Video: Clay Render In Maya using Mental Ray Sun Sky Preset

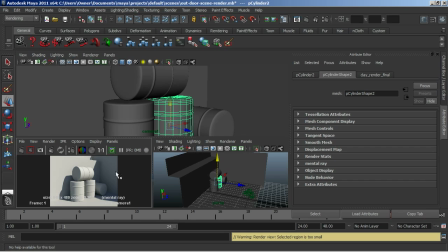(8:27)
This is all about personal taste. So whatever you feel most comfortable with, go ahead and do that. But I need to adjust some things for myself. So I'm going to go into my Hypershade once again. Come on.
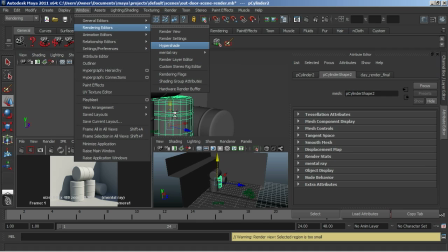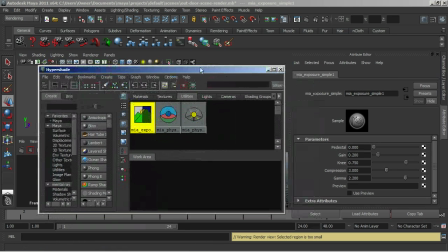(8:48)
All right, go to my utilities. Click on my exposure. And the first thing that I want to adjust is this gamma. And I want to put it down to 1.8. And that's just kind of going to darken the whole scene just a little bit for me. Not a lot, but a little bit.
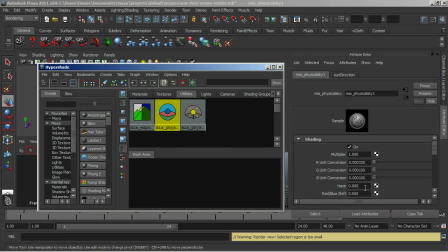(9:01)
Now under the actual physical sky, I want to adjust the haze of this. Because that it's going to allow a little bit more light to come through. A little bit more of that yellowish tone. So I'm going to put that at about 4. And the reason I'm using 4 is because it's a bigger scene. If it's a smaller, less complex scene, do that haze a little bit less.
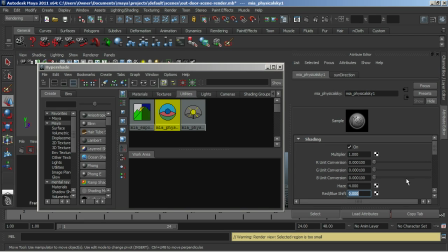(9:21)
Never go over around 5 though, because it starts to get really washed out and you're not going to want that. This red and blue shift is basically just allowing you to select how much red you want in the image. And I'm just going to put like 0.05, my bad. Saturation, same thing. I'm going to put that at 2. I'm not going to get real crazy with it.
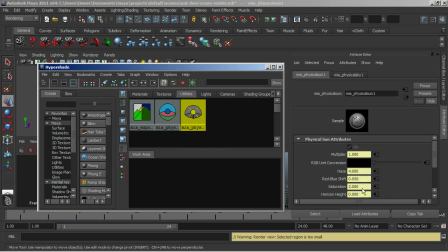(9:41)
And I'm actually going to leave all of these alone because they're all linked as the same thing from the other side. So we don't even have to worry about those.
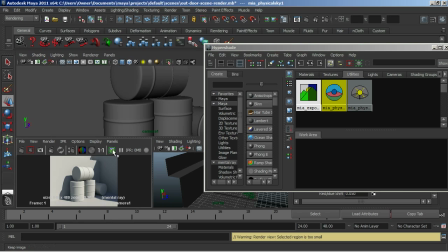(9:50)
So I'm going to go ahead and do another test render, but I'm going to go ahead and click on this button here, which is to keep image, which keeps one camera frame. Go ahead and render it out. And you can see here it's starting to get more of a yellowish tone. Probably a little bit too dark. So we're definitely going to have to adjust it a little bit more.
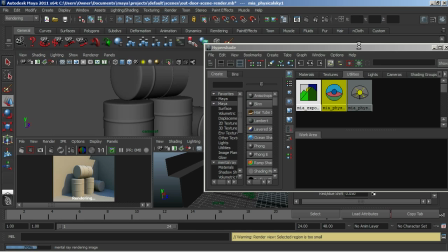(10:09)
Yeah, that's too dark. Or it's not really that it's too dark. It's that it's too pastel, too yellow.
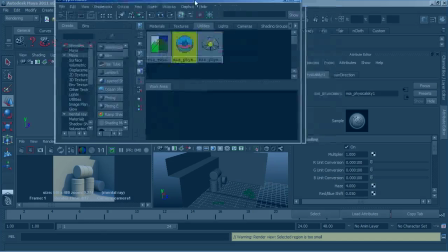(10:17)
So we need to adjust that. What the heck?
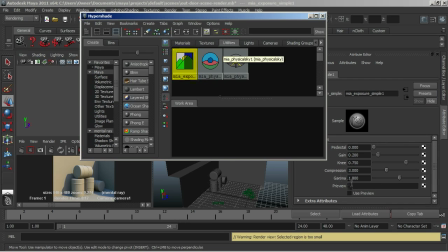(10:24)
And I'm going to go back and put my gamma back up to 2, first of all. And then the haze, I'll put to 2.
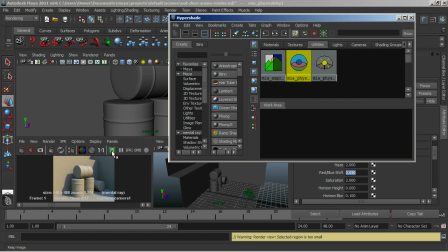(10:34)
And I'll go ahead and then I'll hit render on that.
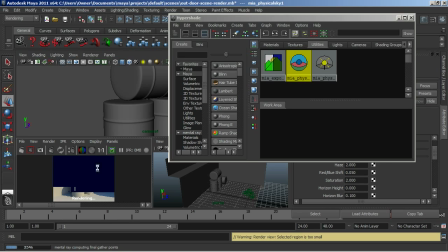(10:42)
I don't want to keep that one because that one was terrible. It was going in the wrong direction. So now we go and we're getting a little bit better. You can see that that color is coming through and it might actually be just right. So I'm going to hit keep image on that.
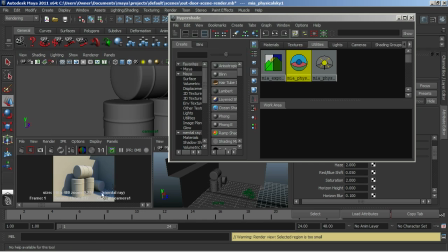(10:55)
And once that's done rendering. So I'm then going to go ahead and make this bigger so we can look at this a little bit easier.
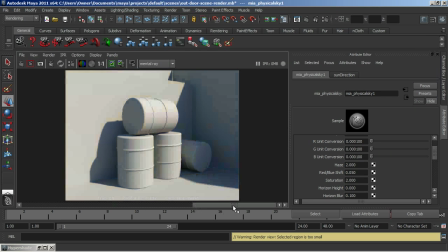(11:03)
And you can see here, that's the last render, and that was the first render, which was very white and very washed out. And then the second image, it has more of that yellowish tone to it, which is more like the actual clay. Not only that, but it also has brought in the blue from the sky, which right now is not a big deal because it's just clay.
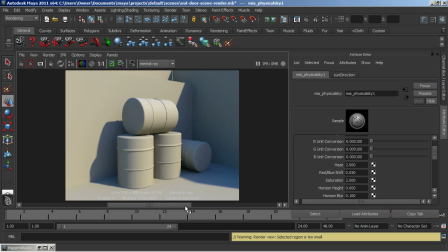(11:21)
But when it actually has the textures on it and all that, that coloring is really going to come in handy. So you're definitely going to want that. And that haze, I'm actually going to put that down to 1.5. Red and blue shift, I'll put down to that to about down to 0.3. Saturation, I'll put a
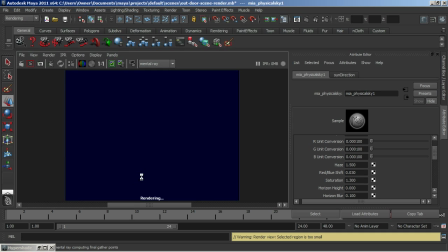(11:45)
1.3. And I'll go ahead and render that out now. And that should be right around the perfect settings for what we're after.
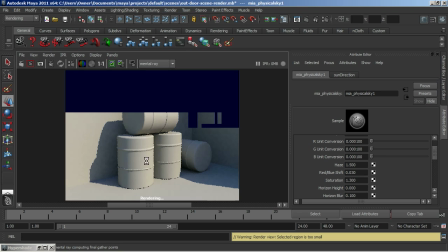(11:52)
And you can see here, it definitely looks a lot better. We've brought on a little bit more white to the yellow area.
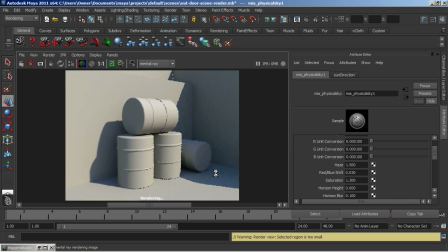(11:58)
And the blue has definitely been toned down a little bit because it was a little strong. And that is actually looking really good.